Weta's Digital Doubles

One of the really worrying shots that was turned over to us for film two... ...was the shot of Legolas leaping up onto the horse at the start of the wag attack sequence. Because at first we just couldn't see how it could possibly work. You know, I'd love to say that that shot was very carefully planned... ...and it was the way it was supposed to be. But it was actually arrived at by total accident, a total fluke. Apparently what happened that day is Orlando broke his rib falling off a horse. We had rehearsed something for that, that leap up onto the horse. We'd rehearsed a moment for that, but we hadn't... But because of the injury, I wasn't able to shoot it. So I just literally did this.
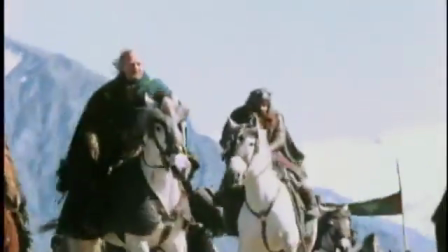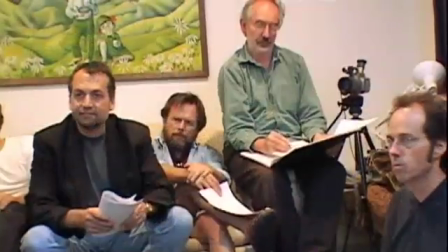0:52 The turnovers that we have with Peter are quite funny to see, actually.
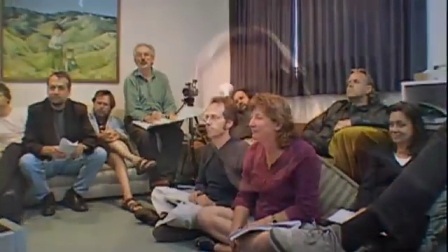0:56 We sit in a room, and he tries to see how many dropped jaws he can get out of one of these turnovers, because he'll sort of present these shots and just say, oh, here's just a little shot where we just need to add Legolas jumping onto this horse. And everybody will sit there in dead silence and look at each other like, what does he mean? He said, okay, this really needs to be like a Russian circus performer. This just needs to be something really dramatic, someone who knows that animal and can just fly up on top of it. And so, of course, what we do is, you know, we do a quick transition on the turn from the real Legolas to a digital double.
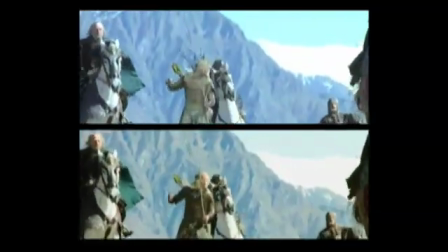1:34 And it's the combination of that transition working well with the fact that the animation completely worked that has made that shot very successful.
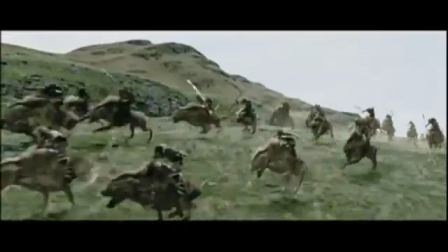1:44 People just don't even know how it was done. By the time I got into post-production on The Two Towers, I had this kind of important battle scene that didn't really amount to anything other than empty plates.
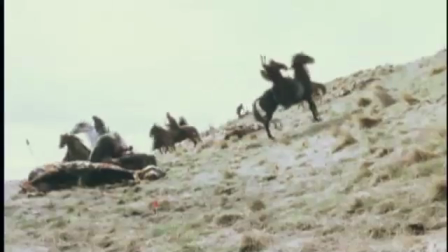1:58 There basically was these plates of Rohan just running through the battlefield...
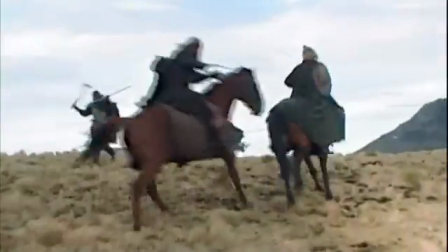2:04 ...sort of Monty Python, waving their swords and horses sort of galloping from one side to another, packing at nothing.
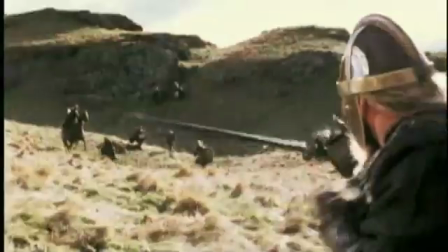2:11 I chopped together bits of these background plates in a way in which I thought it would make for a busy kind of fight. I then spent a lot of time with the animators at Weta...
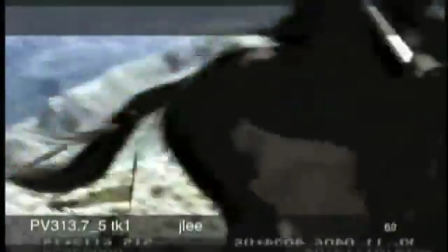2:21 ...and we tried to figure out, okay, if this is a shot of these horses doing this, what could the WAGs actually be doing? We were piecemealing it together, really, at that point. We were trying to find actions that worked...
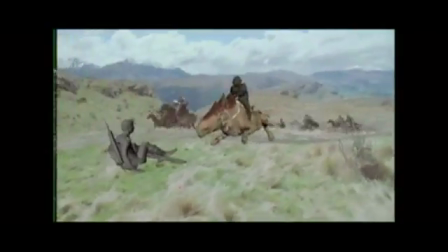2:32 ...and then find plates that we could make those actions work in. There's a lot of stuff going on digitally in that sequence...
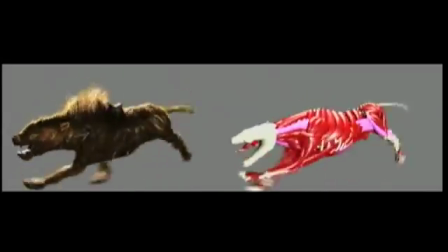2:40 ...that people may not realize just how complex it was for us. Huge amount of animation.
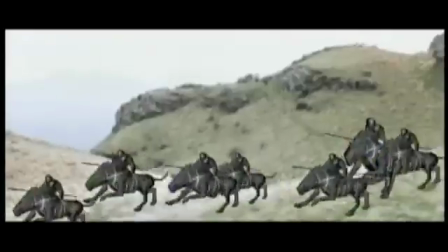2:46 One of the big tasks for the animation department on the show... ...because there's so much animation going on in some of those shots. The last instructions I gave to Weta... ...were to give me five or six shots that had good punctuation.
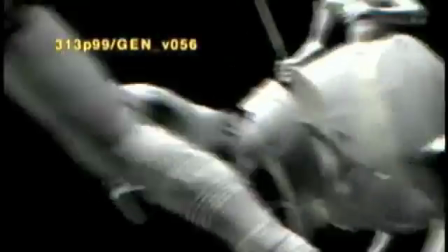2:59 I said, look, the fight's kind of working now... ...and what I need is I just need some real good quick slam-bang shots. Wags jumping towards the camera. You know, a rider might fall off and almost wipe the camera out.
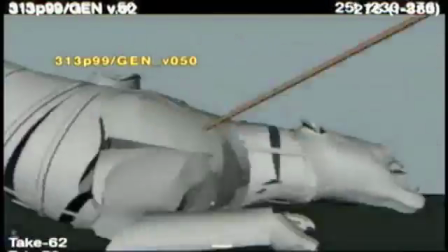3:13 Sort of punctuations, I call them. And then I was able just to take those last four or five shots... ...and sort of dot them in here and there just to kind of jazz it all up.